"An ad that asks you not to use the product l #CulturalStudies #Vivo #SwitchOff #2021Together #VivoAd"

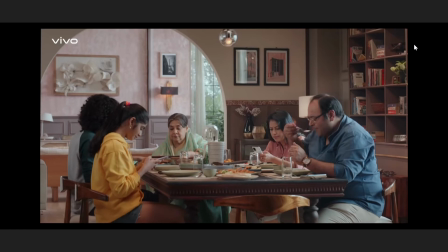4:04 See, I can understand that you must have seen the ads where the company is asking you to use some other product, but it will never say to not use their product.
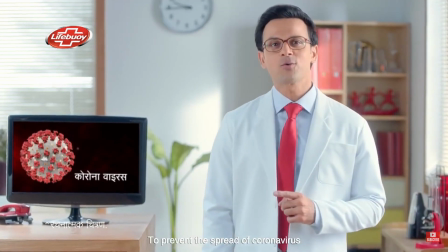4:13 I mean, there was this ad of Lifebuoy in the lockdown where it said if you don't have Lifebuoy, you may use any other sabun.
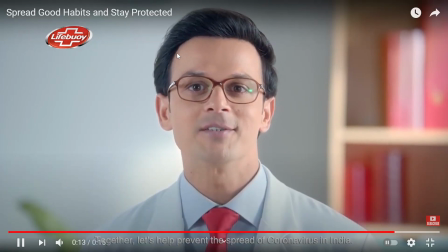4:21 So, but wash your hands regularly.
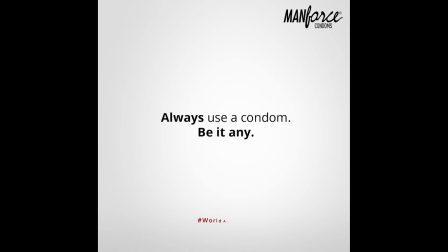4:23 And then there was this Menforce condom ad during the AIDS awareness where it said if not Menforce, at least use any condom to keep yourself safe.
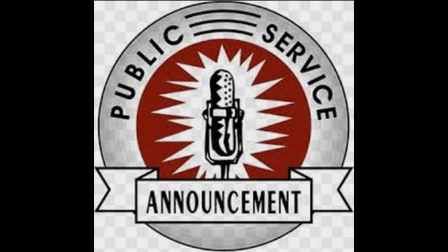4:32 But these ads are for public service message. These ads are for spreading awareness.
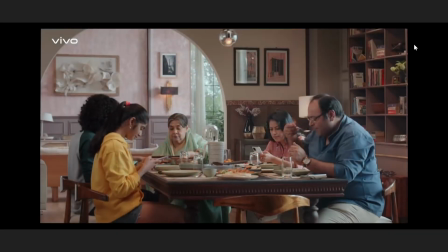4:38 Yes, Vivo is also spreading a value awareness here that you should spend your time with your family, but no ad has ever said not to use the product. And it's not once that Vivo has done this.
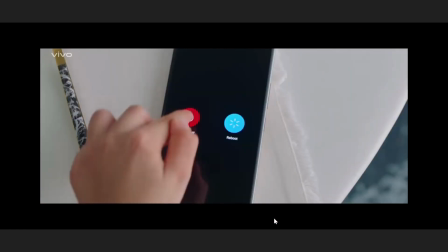4:48 Last year too, just before the New Year's, Vivo has launched an ad with Amir Khan in it saying the same thing,
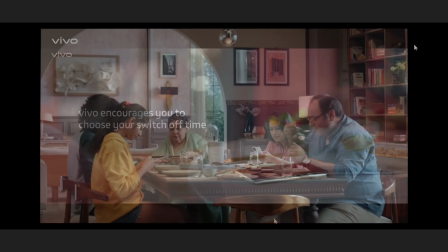4:55 switching off your phones to spend your time with your family. Why is Vivo doing this? And why is it still making profit?
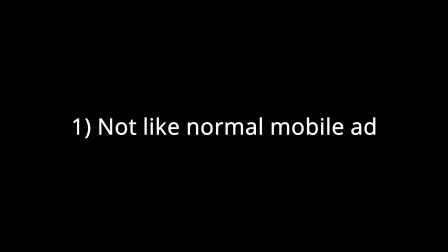5:03 Let's start with the analysis. So, first thing first, this ad is not like any other phone ad.
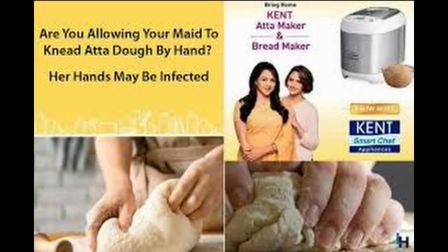5:10 Kent ad में तुमको specifications नहीं है, and we talked about why specifications नहीं है.
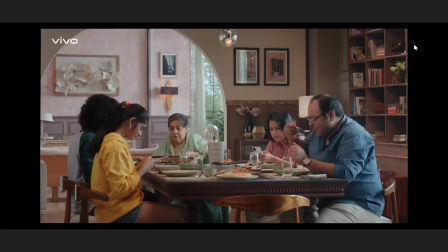5:15 In today's world of consumerism, where brands are selling you emotions,
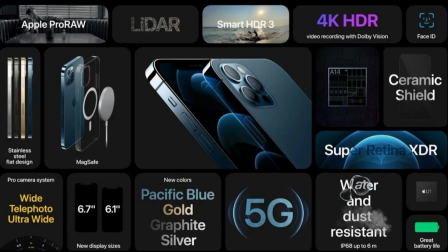5:19 at least phone advertisements were old school in terms that they focused on their specifications. Most phone company ads, Apple ही क्यों ना हो, they talk about their features कि इसमें इतने MP का कैमरा है, and then this long battery life and fast charging abilities, all this.
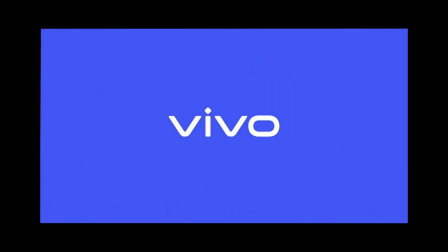5:37 But this ad differs. It doesn't show you any specification, but it works on an emotional plane.
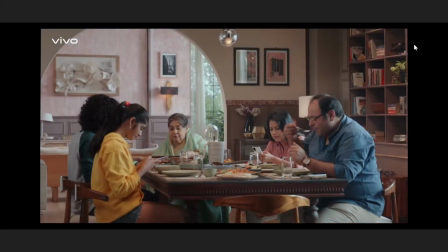5:44 It is telling you emotions. The ad is from the point of view of Ghadi.
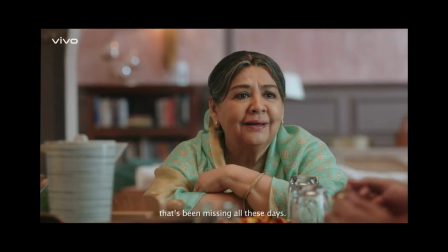5:48 Ghadi is the center of the ad, and she is sitting in the center of the table, dining table, to reinforce the idea.
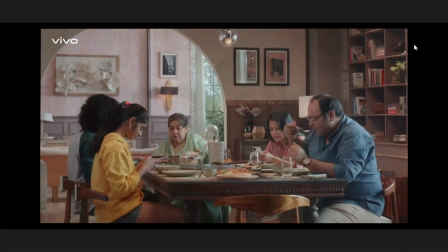5:55 And the ad tries to create an intimacy. The way the ad is shot, it is as if we are overlooking a family having their personal time, or family having lunch or not dinner because daytime hai, lunch or breakfast, and it's a family time and we are overlooking them.
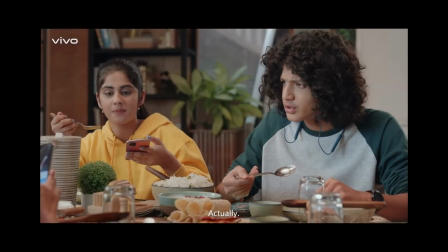6:15 But at times when the camera is just too close, it feels as if the camera is on the table and we feel we are among them.
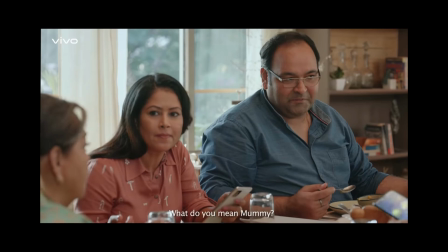6:22 We are just sitting next to them or listening to them, just there. All this creates an intimacy and we feel connected to Ghadi.
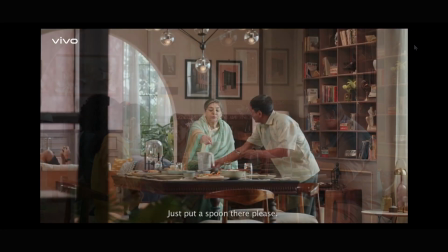6:29 The way they have used music is also important. See, the ad starts with ambient music, no particular background music as such,
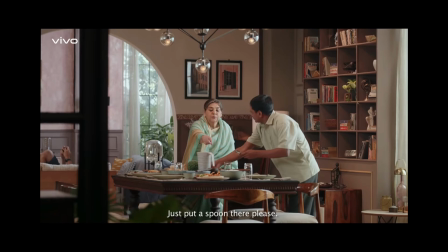6:37 only these noises, birds chirping and all that, ambient noises.
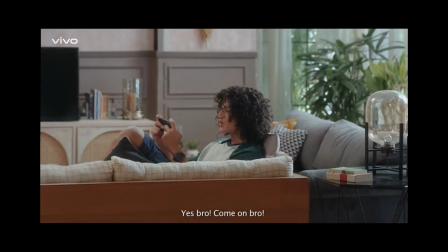6:41 But then, when the grandmother sees the boy engrossed in his phone, that is when a soft,
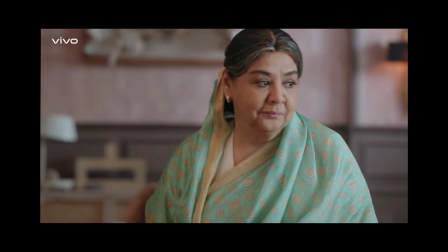6:48 emotional music starts, trying to create an intimacy, an attachment with Ghadi.
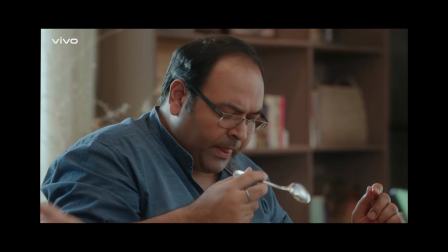6:53 But then when the main metaphors come, like namak nahi hai and namak nahi hai to sabne notice kiya,
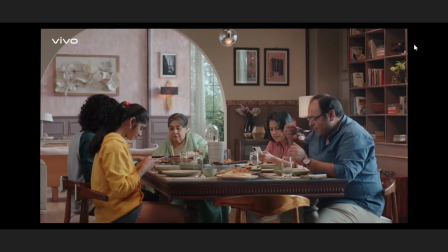6:59 all these important lines, at all these important lines, there is no music at all. It is only these dialogues. It's as if music nahi hai to humne notice kiya. The point of not providing any music at these spaces is trying to emphasize the dialogue.
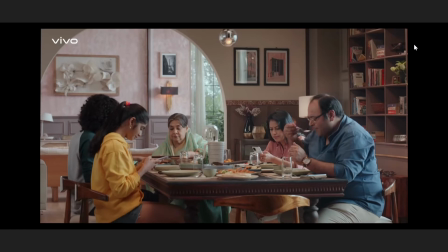7:14 Also, not having any music creates a detachment. We got to attach with Ghadi only when the music started. And when the music stops, we feel detached, we feel disillusioned, or we feel disconnected. There is a separation and we are made to introspect as if what do? We do the same thing.
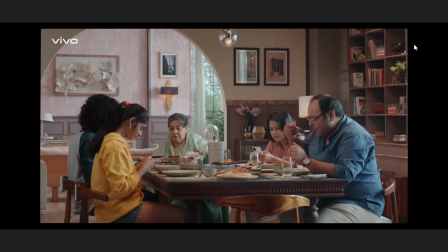7:32 We are all engrossed in our phones and we feel sad for Ghadi, we feel connected to her and we feel empathetic towards Ghadi. But when everything goes well and people understand their mistakes and they feel guilty and all that, the music ends with a similar kind of music, but it's a joyful one because it has a faster tempo,
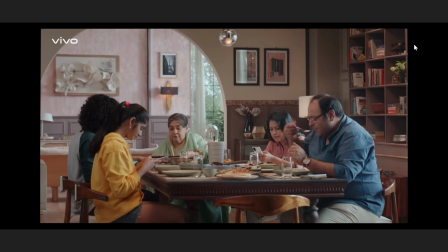7:50 and there we have a catharsis. You see how music is used? Second point, this ad is just like all other ads. Contrary? Yes. See, we talked about how Kent Atta Maker use pastel colors. If you don't know the importance of pastel colors, I would like you to go watch the Kent Atta Maker ad.
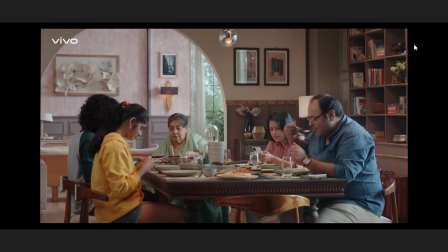8:10 There you will understand the use of pastel colors, why companies use pastel colors.